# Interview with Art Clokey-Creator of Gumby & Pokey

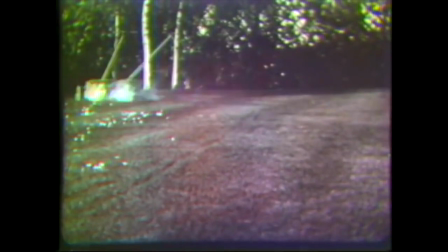Back in the early 50s, I was in the middle, early middle 50s,
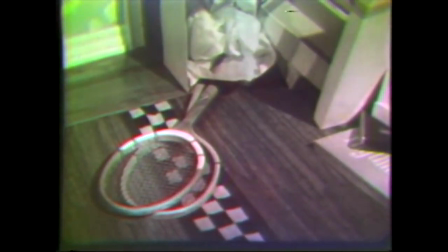I was doing television commercials for Coca-Cola and Budweiser and
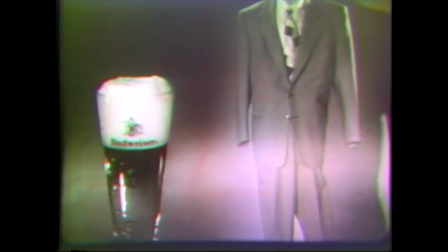designing a few commercials for Jell-O and Sanka and a few others.
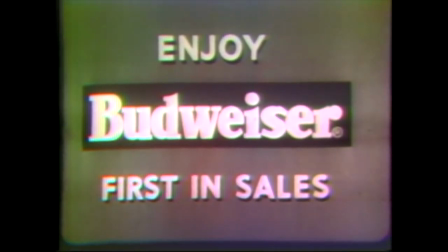And I had time off during a Budweiser contract for two weeks.
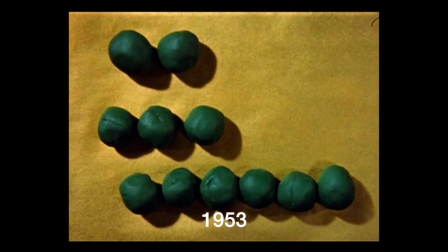I'd have the time to devote completely to making this little film that I had done as a study under Slopko Borkovich.
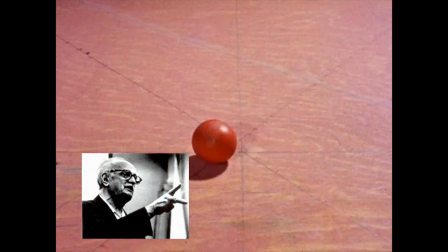He was teaching me at USC in the early 50s about kinesthetic film principles,
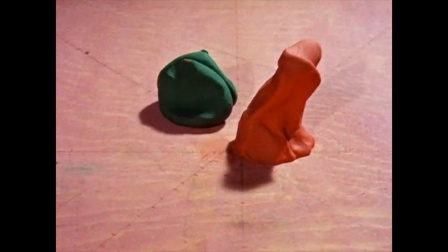which revolutionized my whole outlook on filmmaking and gave energy to any
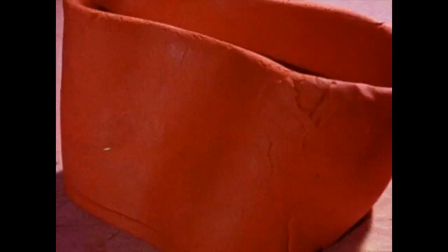type of filming I would do because of his principles.
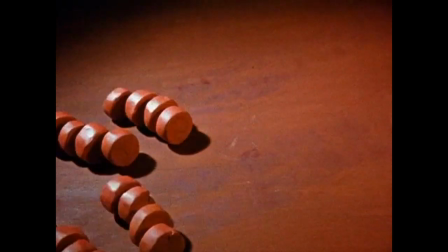I made this film called Gambasia.
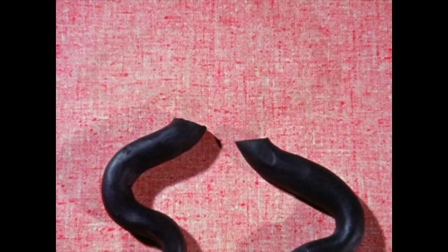I wanted to do it with people in light action, but it was too expensive and too time-consuming, so we did it in miniature with clay.
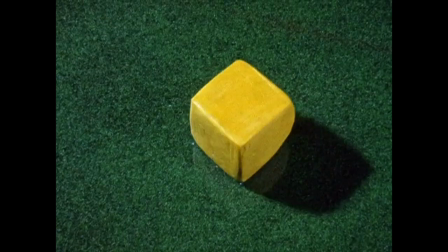We could change the shapes and move them around and so on. So I decided to make it first as a study of the effects of movement and shape
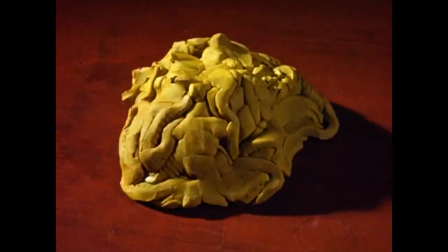and color on the nervous system through the eye cells that he was teaching us.
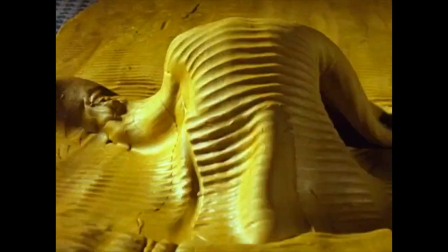And I did this four-minute film called Gumbasia.
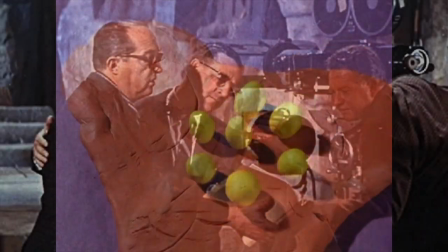I showed that to, I was teaching a little later in Studio City at Harvard Military Academy then, it's now Harvard School.
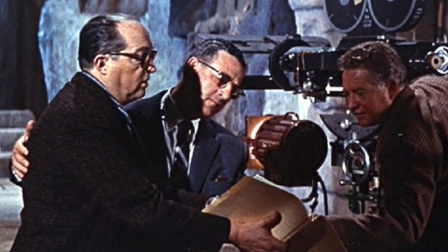I was teaching and tutoring a fellow in English who happened to have been the son of Sam Engle,
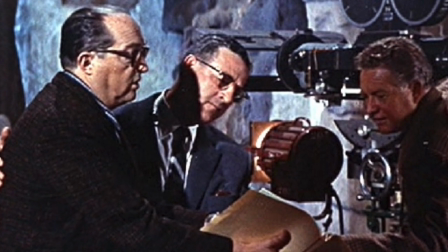who was a producer at 20th with Daryl Zemeck.
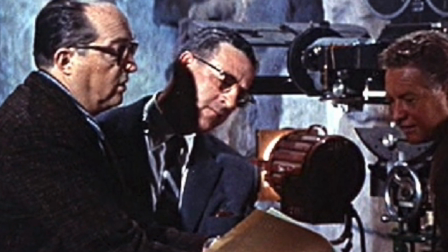He was producing films with Sophia Loren and all the big stars, Loretta Young, Cary Grant, and so on.
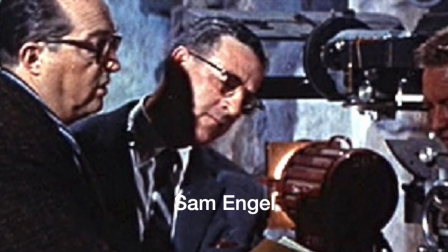He had me bring it over to the studio, this little 16-millimeter-colored picture.
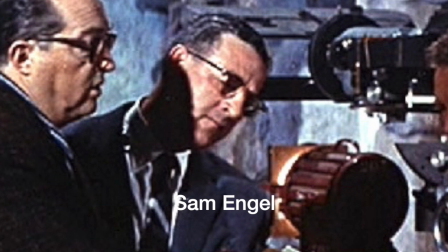He took me into this big projection studio that looked like a theater. and it was just he and I and the
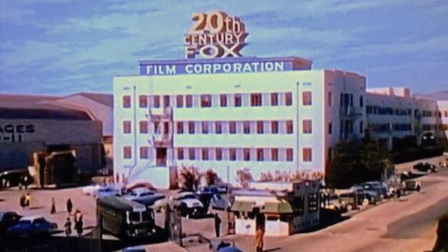projectionist back in the room and he saw it once and then he got up and started pacing back in front because he wanted to see it again
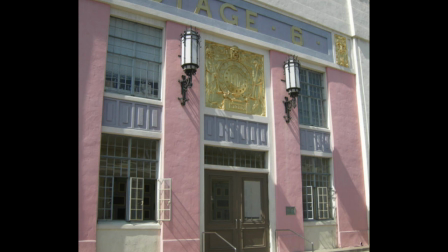and they were rewinding and he paced back and forth in front of the screen saying, Art, this is the most,
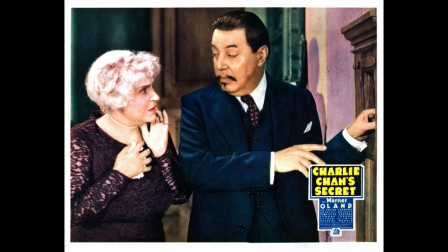here is a guy, he invented Charlie Chan series and then of course produced all these others and he was making millions of dollars.
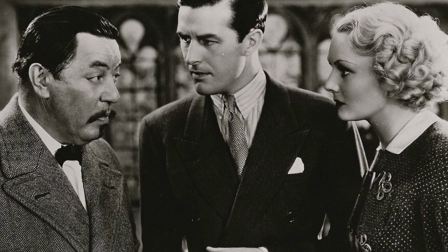I was making hundred and fifty dollars a month teaching at the time he
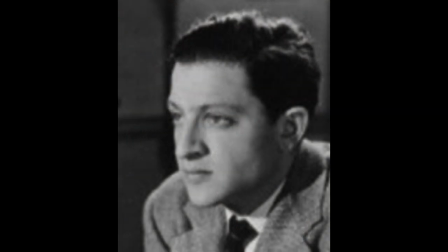says art you and i have got to go into partnership i've been wanting to improve and
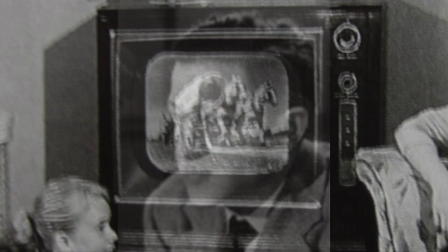then i had visions of working with people like sophia lauren you know making films all the stars then he said i want to
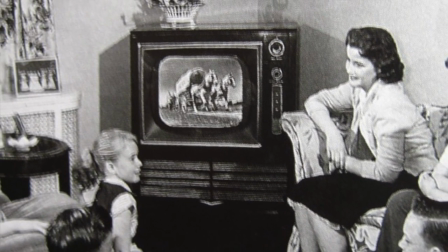improve the quality of television so uh can you make little characters out of that
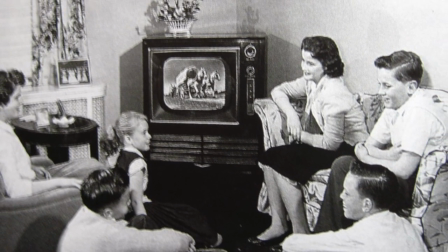clay and have them move around in stories yeah so I he had me go back
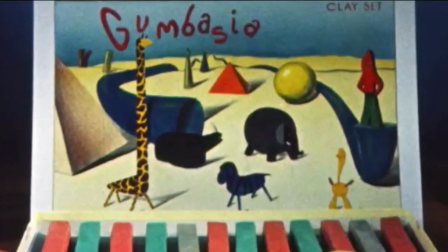we formed a partnership I went back and formed characters that
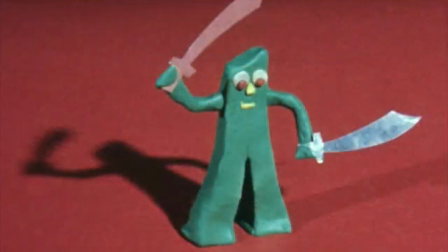would be practical I had to work out the the ballistics you know
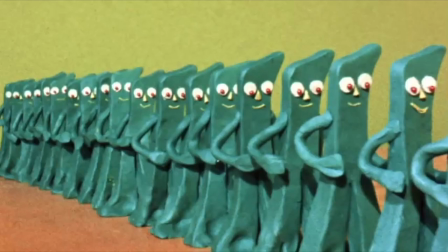of clay they would melt under hot lights and they disintegrated you animated them and they were hard to stand
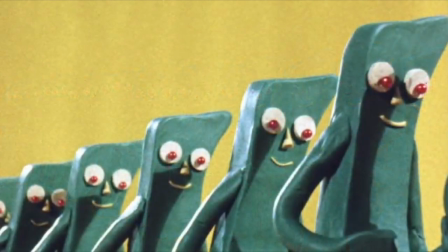them up if they were too thin and so on so we had to make I made this very simple to duplicate character Gumby and and then pokey, as the stars, so we could duplicate them very cheaply and very rapidly.
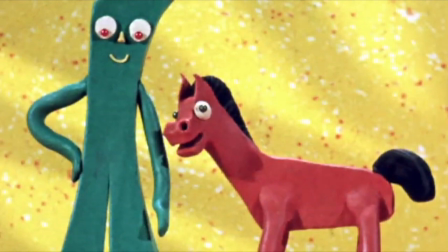And that was the reason we made them that shape.
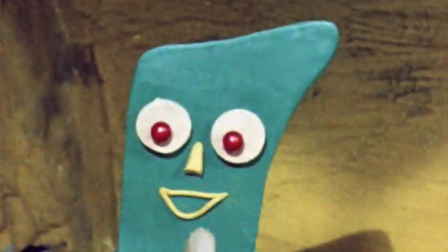I wanted to give the shape a little character, so I thought of my father's picture on the wall,
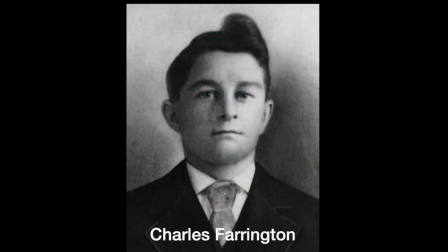where he had this big colic that amazed me as a five-year-old, and it stuck in my memory, and it stood out as unique. Ronald Reagan used to have a little bump like that, but not so pronounced. And so I put that on Gumby as a bump.
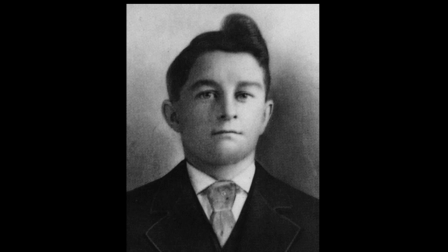I found out later that in Buddhism, that's called the bump of wisdom, only it's usually in the middle, not in the side.
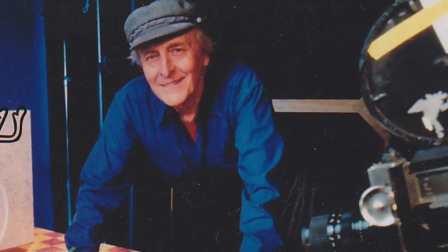Instead of trying to remold him and reconstitute him, it'd be much faster just to have another one on a tray,
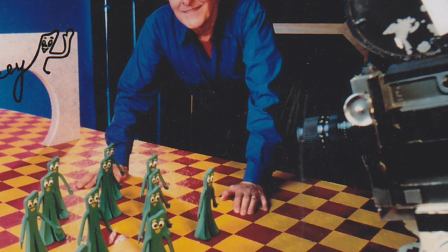a tray of Gumby's we'd have beside us as we animated. Just set him in place in the middle of a movement.
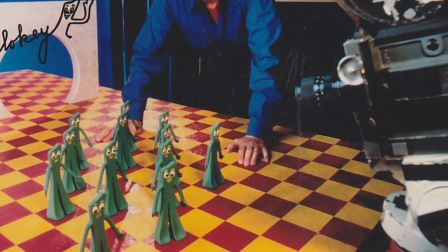See, very easy to do.
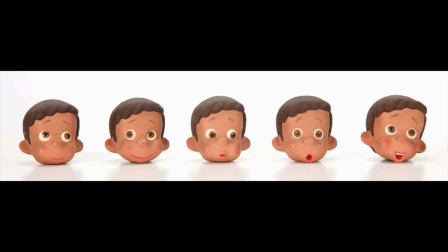We didn't do replacement type of animation. I didn't like that. that was too mechanical.
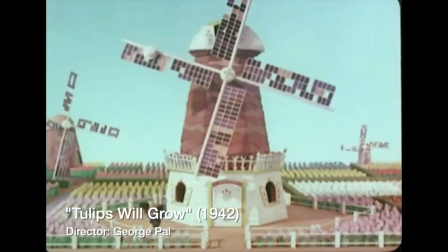They did that in Europe a lot, still do, where they'd have, say, 24 faces and bodies.
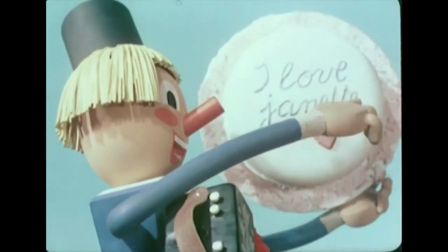It takes away from the life uniqueness of every movement, because when you move and push clay,
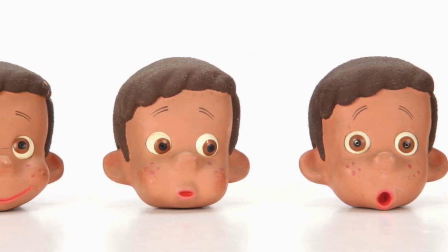it takes a unique shape that you cannot duplicate, and so it just flows, and it's full of surprises.
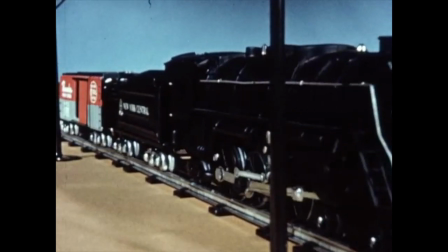I think that's another thing key to the appeal is that Gumby is full of surprises,
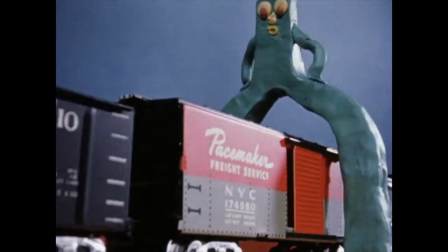that kind of animation. It's not all mechanically planned.
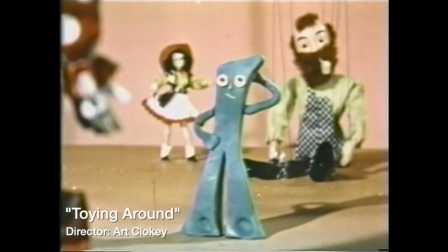Of course, that was the basis for Gumby's appeal in the beginning as well, only it was for children,
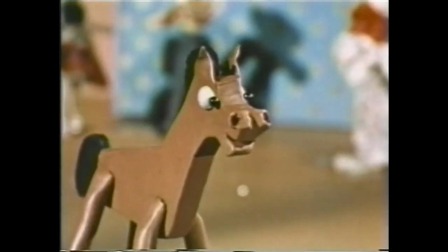and the children sensed it, and parents, many parents did too, but I call it tri-mensional animation,
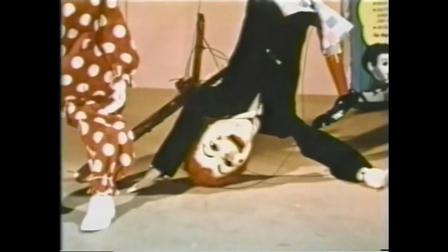that you play on the senses that pick up the 3-D feeling, the concrete feeling.
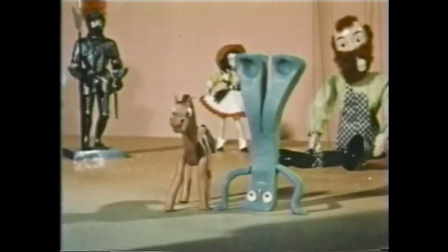It's not abstract, like cartoons. Cartoons are drawings in a flat, and so on.
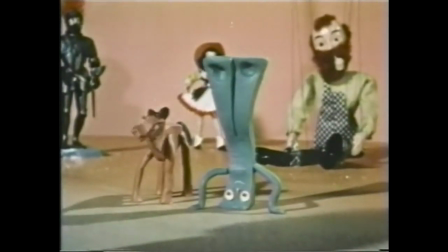People have a gut feeling, reaction, to not only this three-dimensional thing.
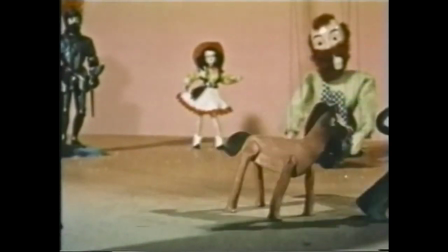I know you see puppet tunes of George Powell and from Europe, Lou Bunnan.
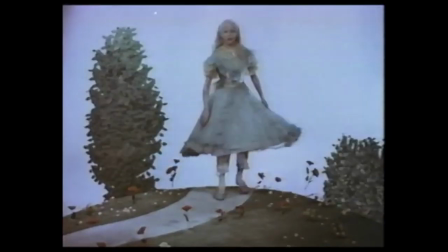And it was Lou Bunnen's Alice in Wonderland back in the 30s that inspired me.
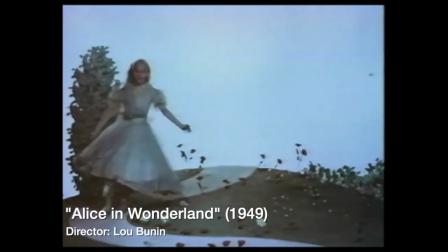I was so fascinated.
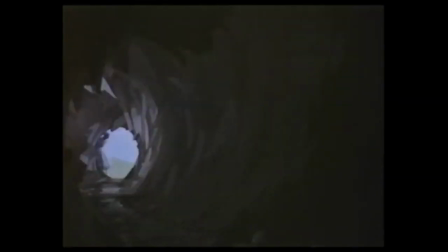And then Disney's came out at the same time, and I thought Bunnen's was much more fascinating because of the three-dimensional aspect.
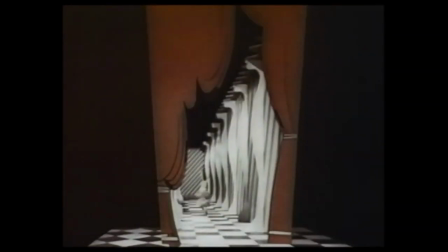And this fantasy, terrific fantasy of these things, three-dimensional things coming to life.
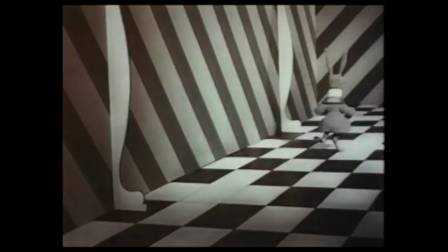And then I added clay with all the other things.
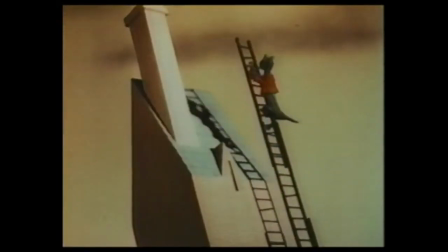We had Bunnen-type puppets and real miniature sets.
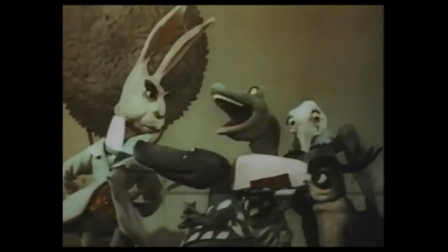But the clay was something special. It's another symbol, too.
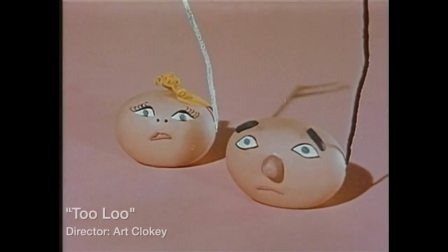And I think the kids picked up on that from reactions we got in theaters across the country.
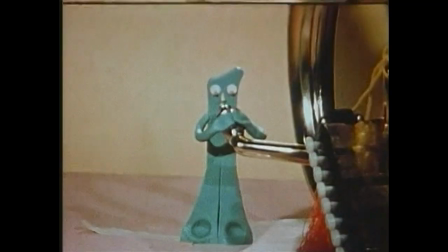That they really had emotional reactions to just this. They were frightened that Gumby was not going to get back into his original shape if he got out of shape.
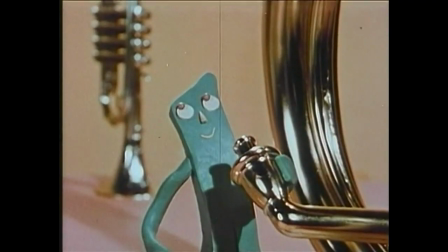And that scared them, or they got a thrill out of seeing a change into a boat,
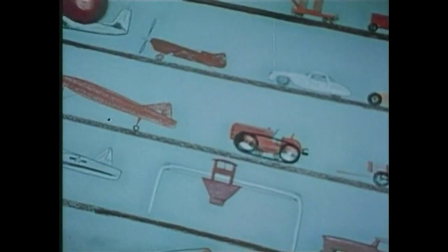or a change flatten out into a puddle, and so on. I realized then, I didn't realize this years ago when I was making it,
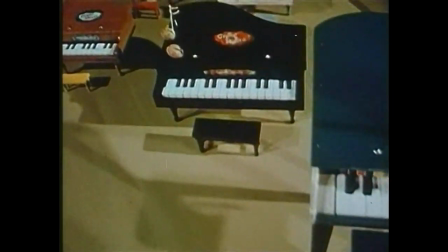but after getting in touch with the people that loved Gumby and loved our creation,
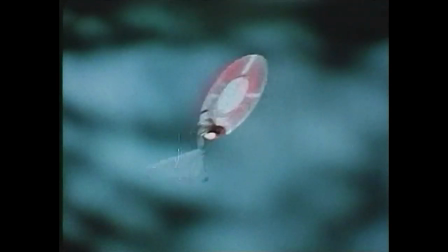That the true subconscious reaction was to the clay,
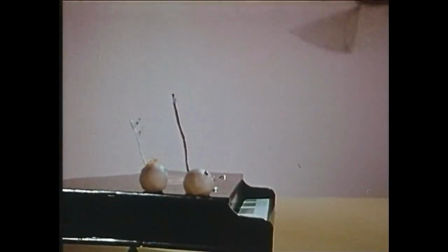and of course to the character, but to the clay underneath the character.
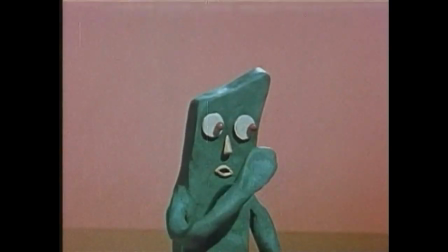And that was symbolic of themselves, of their true self, their true nature, which is change.
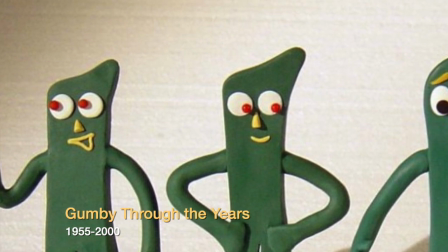Gumby is a symbol of our true selves.
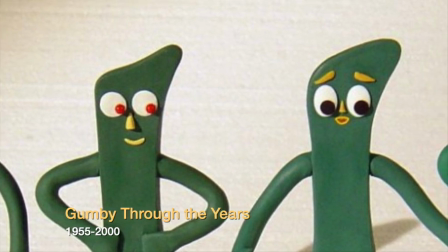The Indians call it Atma,
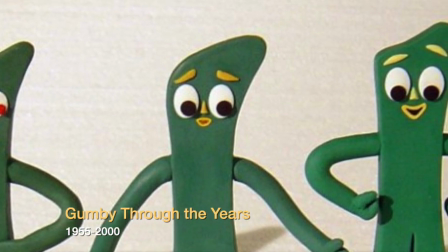the basic soul self. but we are the same we don't change but yet we do change see Gumby is the same but he changes,
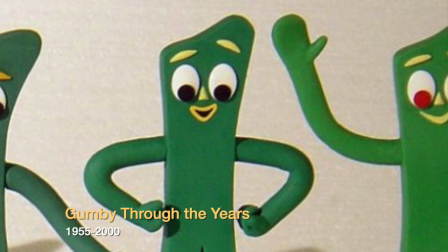he appears to change and yet in your mind Gumby is still there he's still the same and he can come back and show you
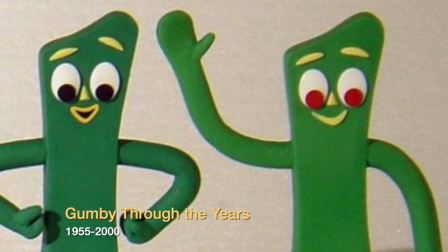that he's still the same shape and that is amazing to me because I think people
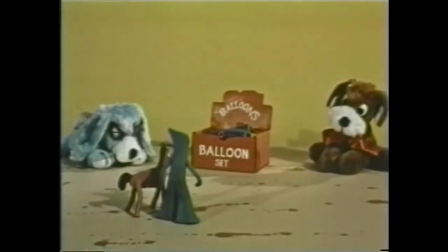pick up on that in their subconscious that here is a basic truth about themselves
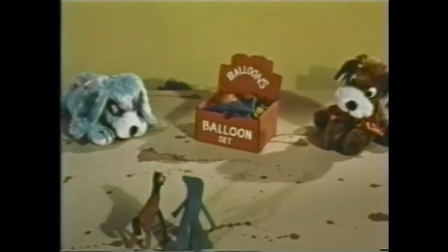that they are immortal you might say it tells the kids
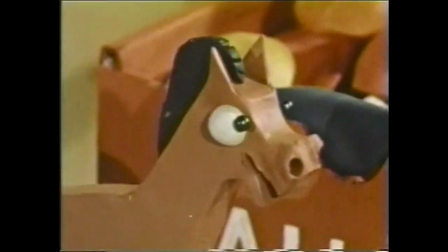not to worry that if they get out of shape that they
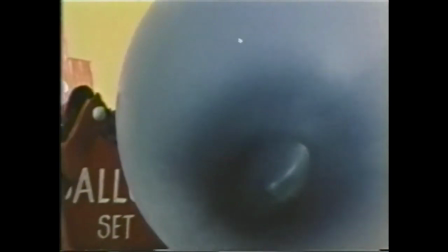can come back to they don't lose their real character
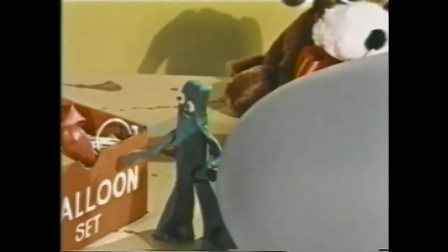their real self by going out of shape if they grow from a little boy to a big
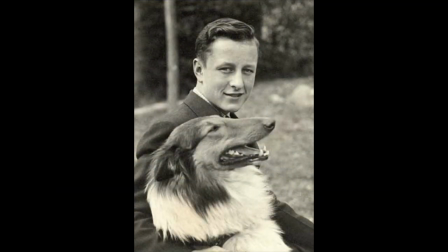boy and a big man an old man anything can happen to them to disfigure
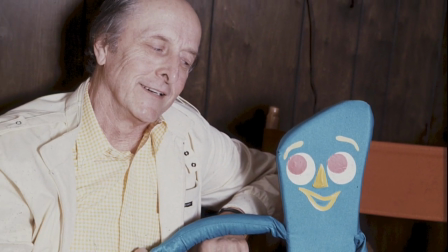them and so on and they can still be assured that their true nature and integrity is intact.
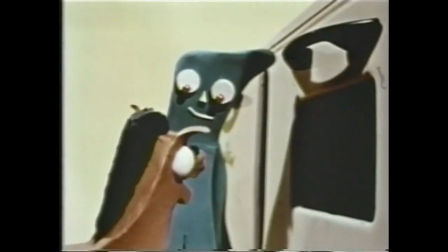I always did the voice for Poki, except in all the first 80 or 90 films. They speeded it up.
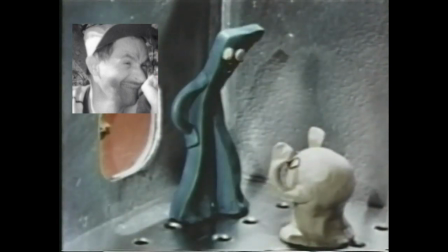Dallas McKinnon did the voice for Gumby. Later on, they had a woman do Gumby's voice.